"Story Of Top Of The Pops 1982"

I got into my hotel room and I just listened to the song and I just worked out a routine that I wanted to do.
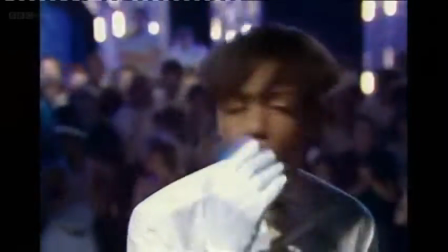So I began it as preparing myself to go out. So I'm like, I'm in the mirror, I'm fixing myself up, I'm doing my hair. So I'm kind of like reenacting the theme of the song. When you love someone, it's natural, not demanding.
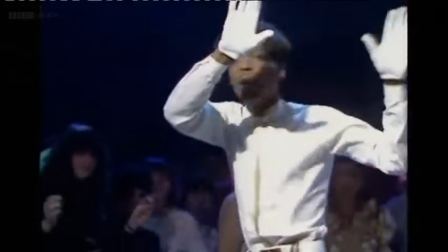I go back, I do the wall climber. Then I go back and I put my coat on. I had someone holding my jacket for me.
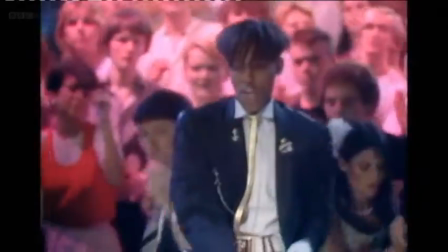And then I slip into my jacket. Okay, I'm ready, let's go. And then that's when I went into the back cocking, where I cocked back like that.
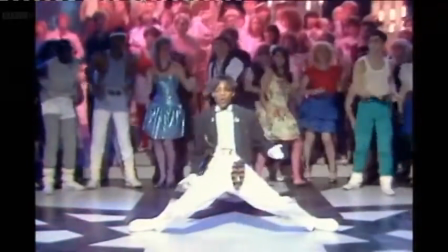And then bring myself back up again.
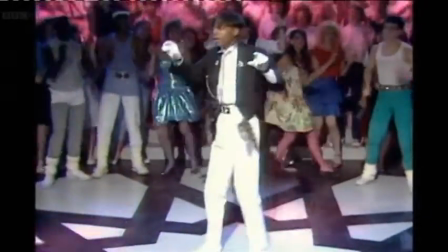I knew that there's a music breakdown in the middle of the song with the bass. Boom, boom, boom, boom, boom, boom, boom, boom. So there's a music breakdown. So I saved that part of the song to do the backslide. And so I set it up, and when I knew it was coming,
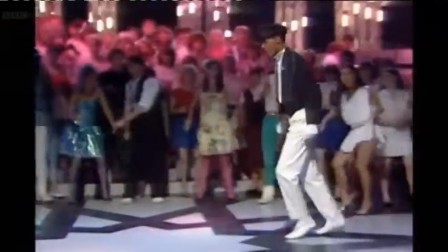so all the kids are going, wow, that looks great.
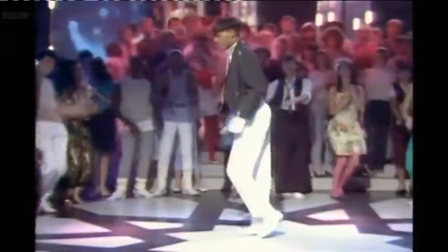How do you do that? And that's the first time, I believe, it had been shown on British TV.
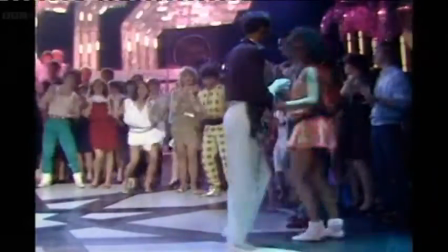I even got one of the dancers to handcuff me at the end of the song and drag me into the backslide across the floor. The impact that it had on the public was that they didn't know if something was pulling me backwards, if I had oil on the floor, if I had wheels on my shoes.
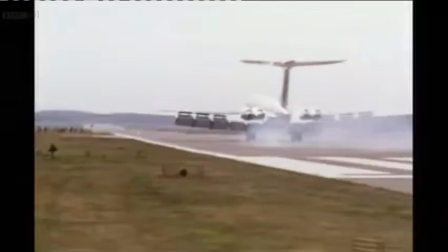They couldn't work out how I was doing this backslide. So we flew over to Amsterdam to continue our promotion.
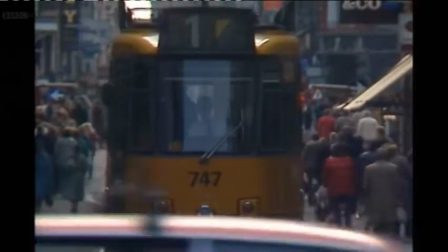While we were in Amsterdam, the record company came banging on my hotel door. He said, Jeffrey, man, everyone's looking for you. I said, what's happening? What did I do? He said, no, we have to go back to the UK. That performance you did on Top of the Pops yesterday has everybody buzzing.
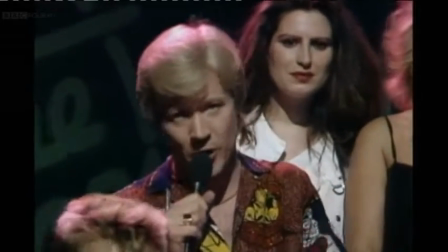A couple of weeks ago, Jeffrey Daniels from Shalimar danced his way onto the program, and we've had hundreds of letters from people asking for him back. Well, he is back, moving to his music, A Night to Remember.
Then he was brought back, which is a really unusual phenomenon, through public demand. Public demanded to see this man dance.
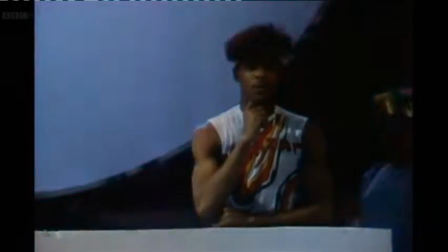And so the song was used as a backdrop to him. Normally dancing is used as a package for the product.
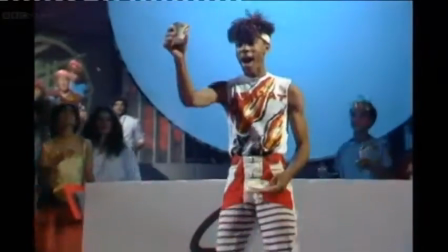He became the product.
Let's make a toast to those who helped make this occasion.
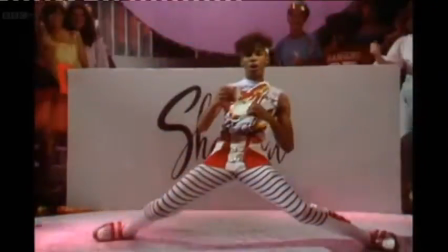They took the back on love, but that's what drove you straight to me.
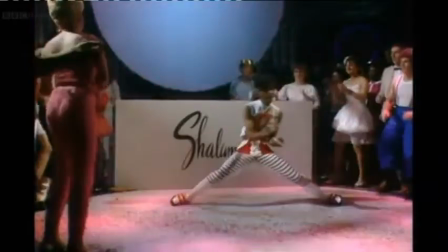Now to you, I make a lasting dedication. I'll show you all the love.
Because of my performance on Top of the Pops, somebody else was watching me.
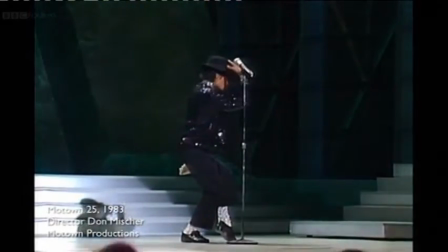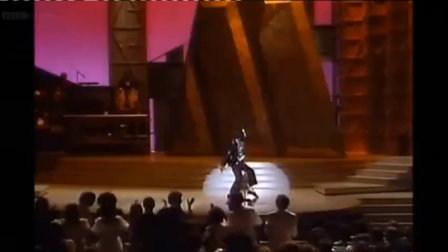So Michael actually wanted to learn a lot, all of the dancing. He wanted to learn popping, you know. He wanted to learn waving, ticking. And of course, after we taught Michael Jackson the backslide, so he names it the moonwalk. And once again, he waited for the breakdown.
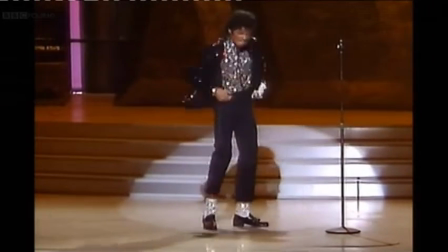When he did it on the Motown 25th, that was 1983, and that's the first time he did it.
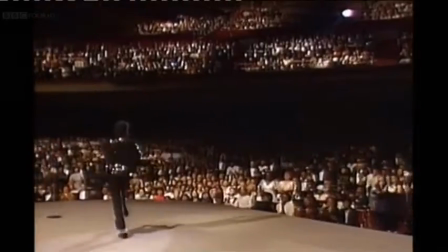And I was in the audience, and I was watching.